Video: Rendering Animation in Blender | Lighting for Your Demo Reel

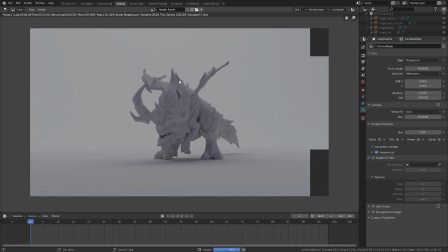[4:06]
We have this soft light coming from the top of our scene down on to the geometry. Now, we're still getting this sort of overall soft, kind of a dull light and a very flat light for our scene. So we're going to add a couple more lights in our scene to add a little bit more contrast and depth to this render.
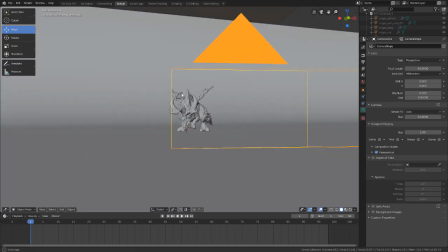[4:26]
So again, we'll jump back to our 3D viewport and I'm going to create another rectangle.
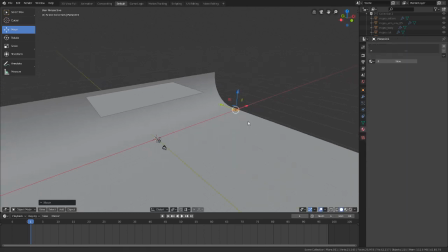[4:32]
So I'm just going to press Shift A, go to Mesh Plane. I'm going to drag this over all the way to the right side of our scene, pressing S to scale it up.
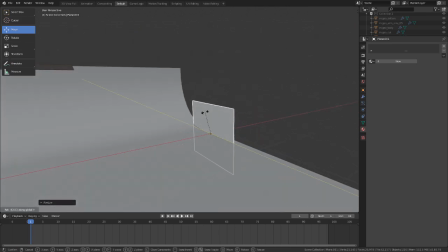[4:39]
And then R and Y to rotate it along the Y axis. Maybe scale it down a little bit.
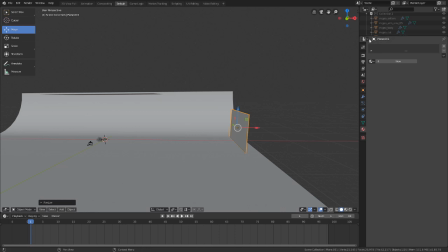[4:45]
All right, so with that placed, let's go ahead and under our material properties, we'll go to new, we'll add another emission shader to this, but this time we're going to change the color to a sort of yellowish color just something right around there. And then on strength, we're going to bump this up to a value of 15 because it is pretty far away from our object.
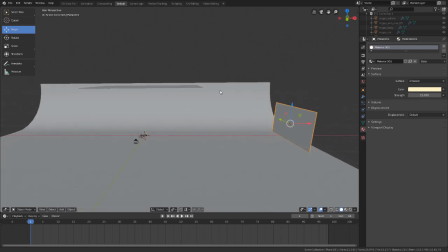[5:04]
So we need to make sure we have enough strength so that we actually see it in the render. So we'll go over here to render.
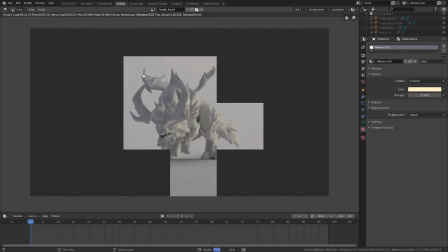[5:10]
We'll render that image again. So now we're getting a yellowish tinted light coming from the right side of our screen,
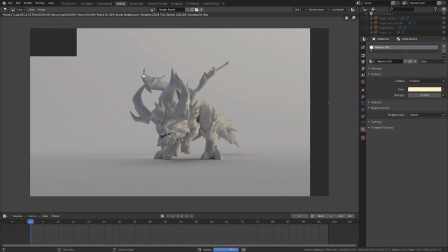[5:18]
and we're starting to add just a little bit more depth to this render.
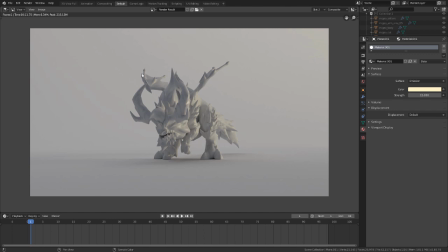[5:22]
And again, you can increase this value, you can change the color if you want, but this is just a good way to quickly start adding some contrast to the lighting.
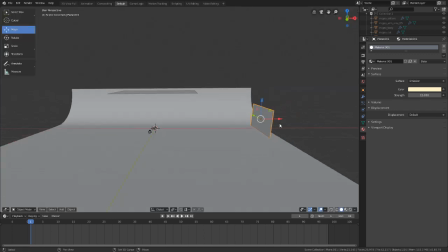[5:30]
So now let's jump back to our 3D viewport, and what we're going to do is just press Shift D with this object selected.
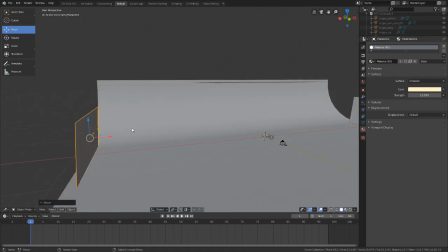[5:36]
We're going to drag it over and place it roughly in a similar position, just on the opposite side.
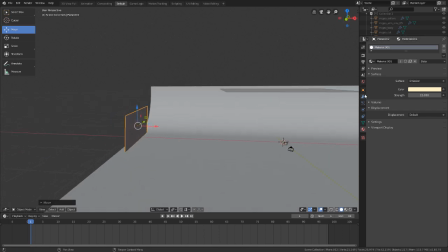[5:42]
All right, and now what we need to do is adjust the color for this object.
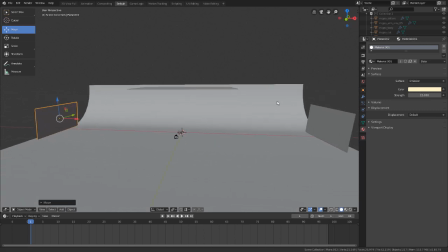[5:48]
However, this object, since we duplicated it, it's using the exact same material as the other object. So if you were to adjust the color, it would adjust the color for both objects, which we don't want.
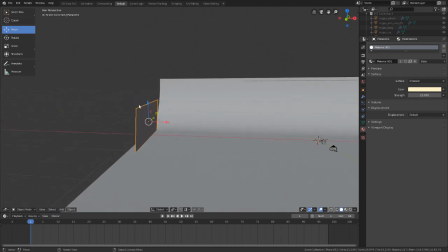[5:58]
So to fix this, what we're going to do is, with this duplicated object selected, we're going to go over here to the material, and we'll select this drop down, and we're going to choose Copy Material. All right, and then we'll hit the plus icon.
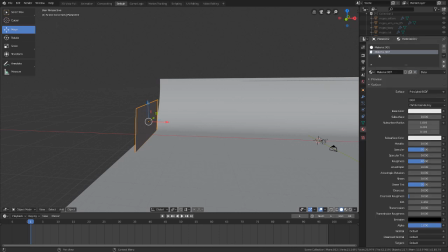[6:12]
Then we'll hit New Material, and then with this new material selected, we'll go ahead and hit that same icon and choose Paste Material, and that's going to paste the exact same values that we had on the copied material.
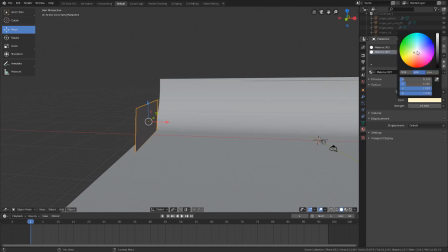[6:24]
And now all we need to do is adjust the color. So for this, we're going to go for a bluish color, and something around here should work.
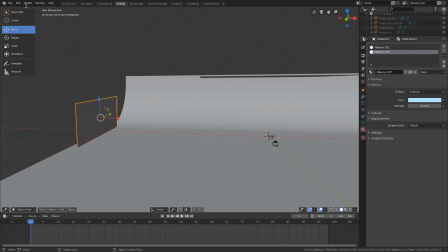[6:32]
We'll keep the strength set to a value of 15, and let's go over here to Render, and we'll choose Render Image.
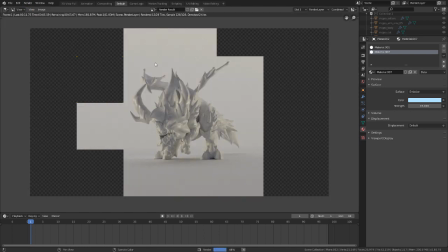[6:37]
All right, so with that set,
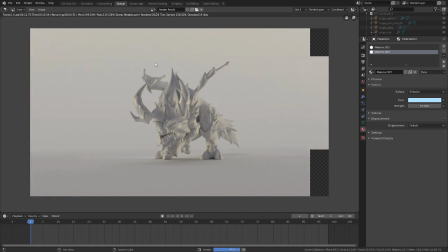[6:39]
you can see we're starting to get this sort of bluish color appearing on the left side of this render. So again, we're starting to add a bit more contrast, a bit more appeal to the lighting. And if you want to, we can play around with the strength value.
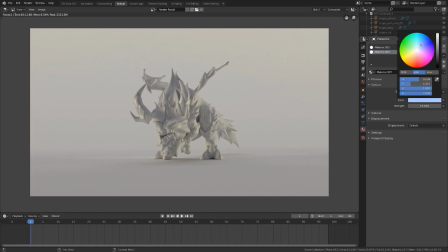[6:54]
We could play around with the color, maybe make it just a little bit more blue if we wanted to. Maybe bump up the strength to something like a value of 17. Run another render just to see how it's looking, to see if you want just a bit more of a bluish color from that left side. Now the next thing that we're going to do is we're going to adjust the background color.
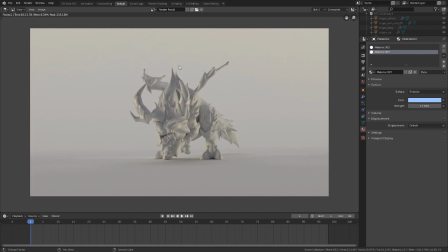[7:13]
Now if you want to, you can keep it this default flat white color, but for this we're going to go back to the 3D viewport.
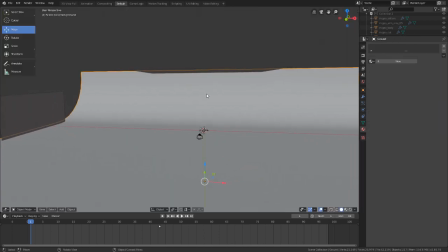[7:19]
I'll select the object for our backdrop, hit new.
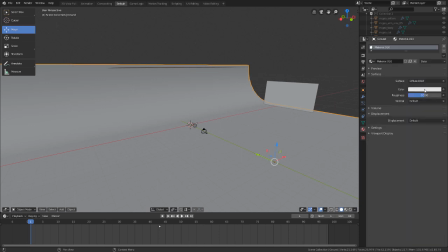[7:23]
I'm just going to change this to a basic diffuse material, and for the color on this, we're going to go for something more of like a dark blue. So just something like that, and we'll bring the roughness down to a value of 0. And again, if you want to, you can choose a bluish color or just do your own type of color.
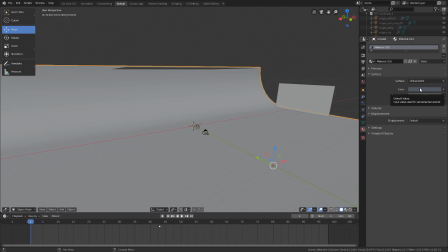[7:42]
I'm just going roughly off some of the settings that I use for the actual creature animation reel. Some of these colors are very similar to the ones that I set up for that render. So with that set, let's go up here to render, and we'll choose render image.
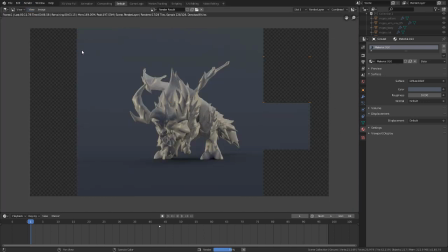[7:56]
All right, and there we go. So now we have our background as a blue color. We're getting some really nice bounce lighting. So we're seeing more of that bluish color across our entire render. And you can see with that yellow light on the right side, we're getting some nice soft warm lighting to add a bit more depth to this render.